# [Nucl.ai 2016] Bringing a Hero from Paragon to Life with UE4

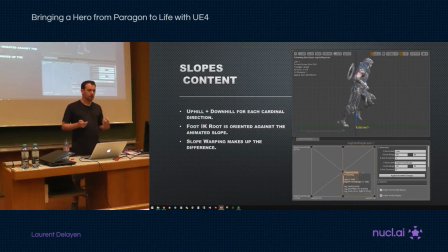It would be way too many assets to create So we have a node slope whopping that does it for us automatically and that node
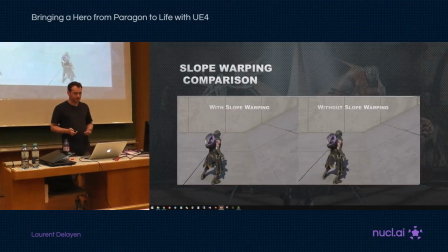Will pick up on how much slope is in animation and then make up the difference for it
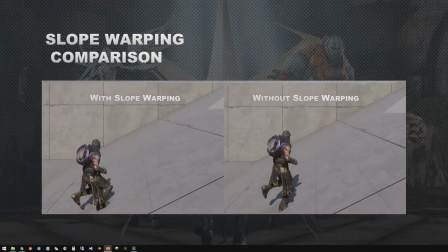So this is an example with and without you see on the left. We play a start transition No slope whopping so we clip and we're playing it flat same for the pivot On the left, we have the slope whopping node, and so we want the feet to be on the ground.
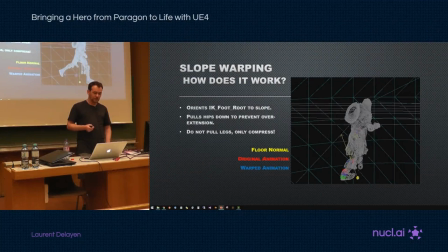So, how does it work? Well, it's using the same setup, IK foot route that we have, and what we just do is rotate the IK foot route to match the normal of the floor. Again, if we did just that, the legs would stretch, so we recenter and move the pelvis,
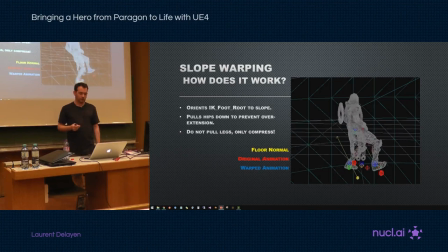so we only allow compression of the legs but never any extension. So you see the red markers is the original animation, flat, and then in blue we have the warped animation that's been corrected.
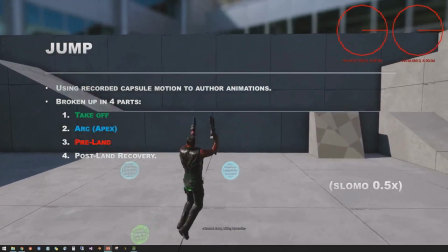Now we'll go quickly over the jump. The base for jump is we actually record the capsule motion in the game.
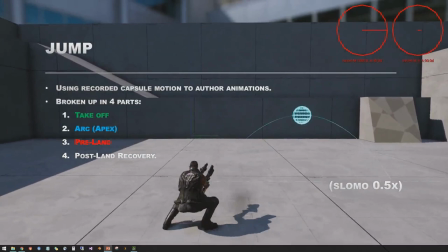We give this to the animators and it gives them a good starting point to create these. We break them up into four parts.
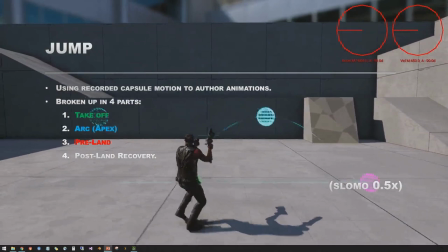The first one is the takeoff and you see it's the green marker when he starts jumping.
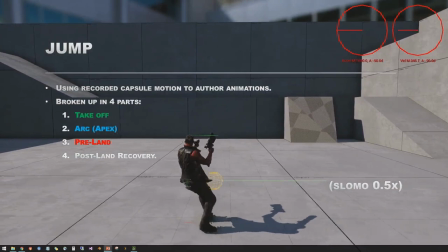Just like a start transition when we get the trigger that you're jumping you're already in the air it's already too late.
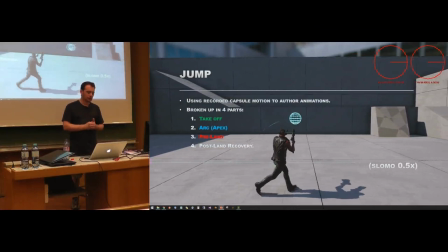So we look at your previous frame and we'll do a distance matching synchronization but only for the height.
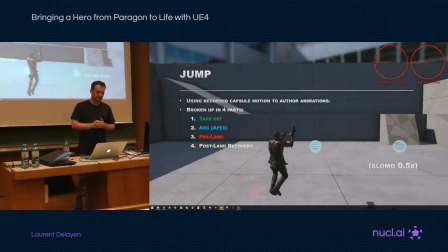The next part is the arc.
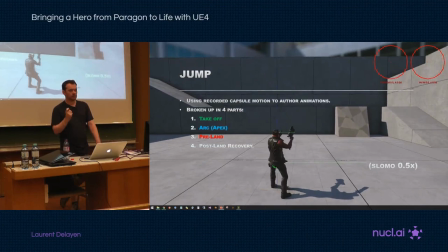We synchronize it to the apex of the jump so we predict where the apex is going to be it's that blue marker and then we synchronize it but we time
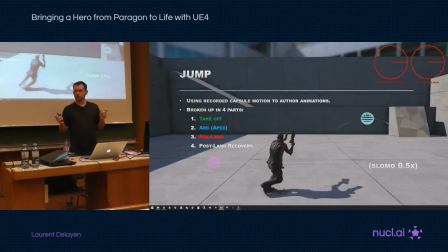synchronize it we don't distance synchronize it we also time stretch the edges of the animation so if you jump off a huge cliff
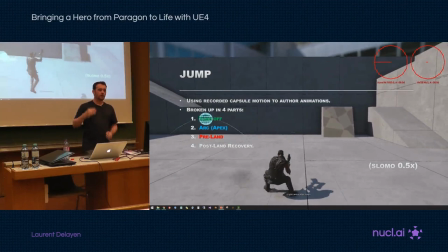we never want to hit the end of the animation and hit a frozen pose so as you get closer to the edge of the animation we'll just slow down the
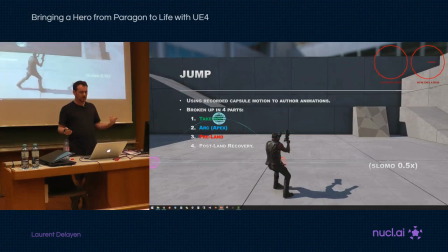play rate but always be in motion the third one is the preland and so based on the distance curve that we have in
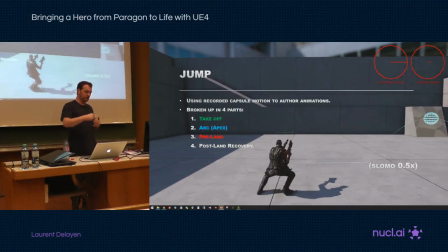the animation we'll predict the arc of the jump, do a trace, and then place a marker if we hit the ground.
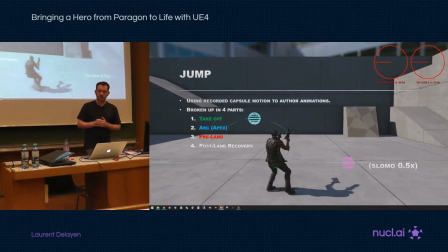And then again will distance match the height to that marker.
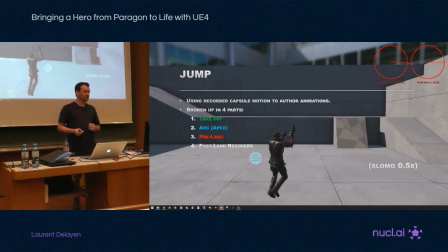The last one is the postland recovery and that's an additive animation that plays on top of locomotion.
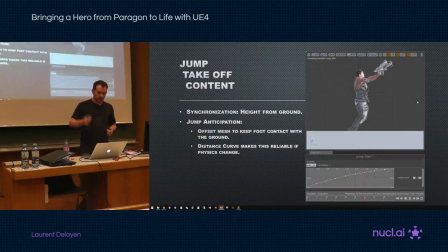So you see he landed into a pivot when we play the additive recovery on top of that pivot. The takeoff animation looks like that. And the great thing about having distance matching for the jump is that we can reliably synchronize our animation to the
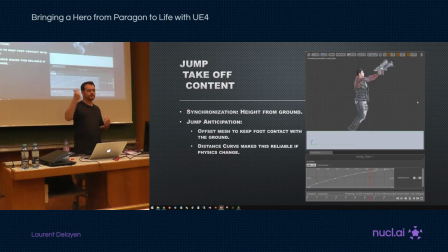physics and so as I said when we get the trigger for the jump we're already in the air and to sell a jump it's important to have the anticipation where you see the guy crouching and then doing the extension so because we're reliably synchronized
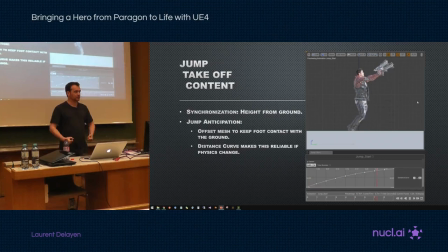based on the heights we can use a few frames to push the mesh down keep the feet contacting player compression, and then even if the physics change we're always going to be reliably synchronized,
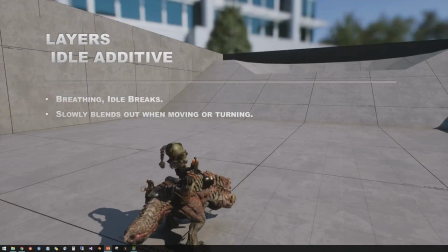it's never going to break. Now we're going to look into the various layers that we have.
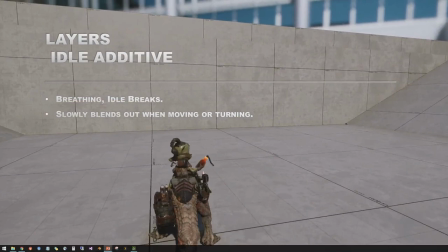The first one is the idle additive layer. We use this mostly for breathing and idle breaks,
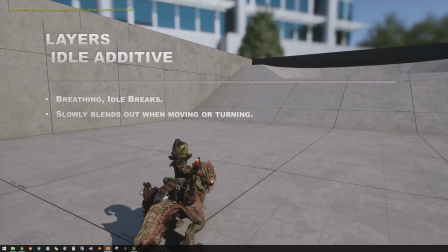and the reason it's a separate layer is because in our locomotion state machine we want it to be very responsive.
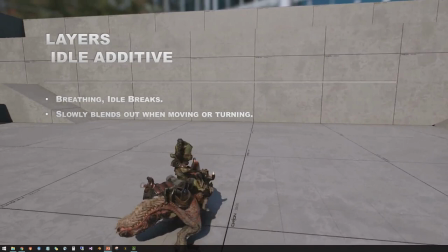So when we trigger a turning place or a start transition we We want a very short blend to not have any foot sliding.
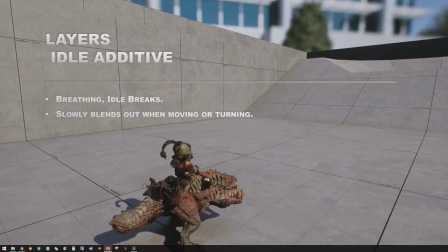But if we have very dramatic idle breaks, if we had that short blend, it would pop and be very awful. So we have a separate layer, and we can fade it out much slower or fade it in much slower so it's smoother.
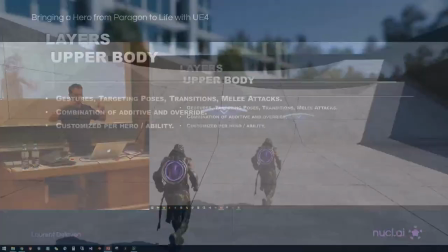The next one is upper body, and that's a very vague term.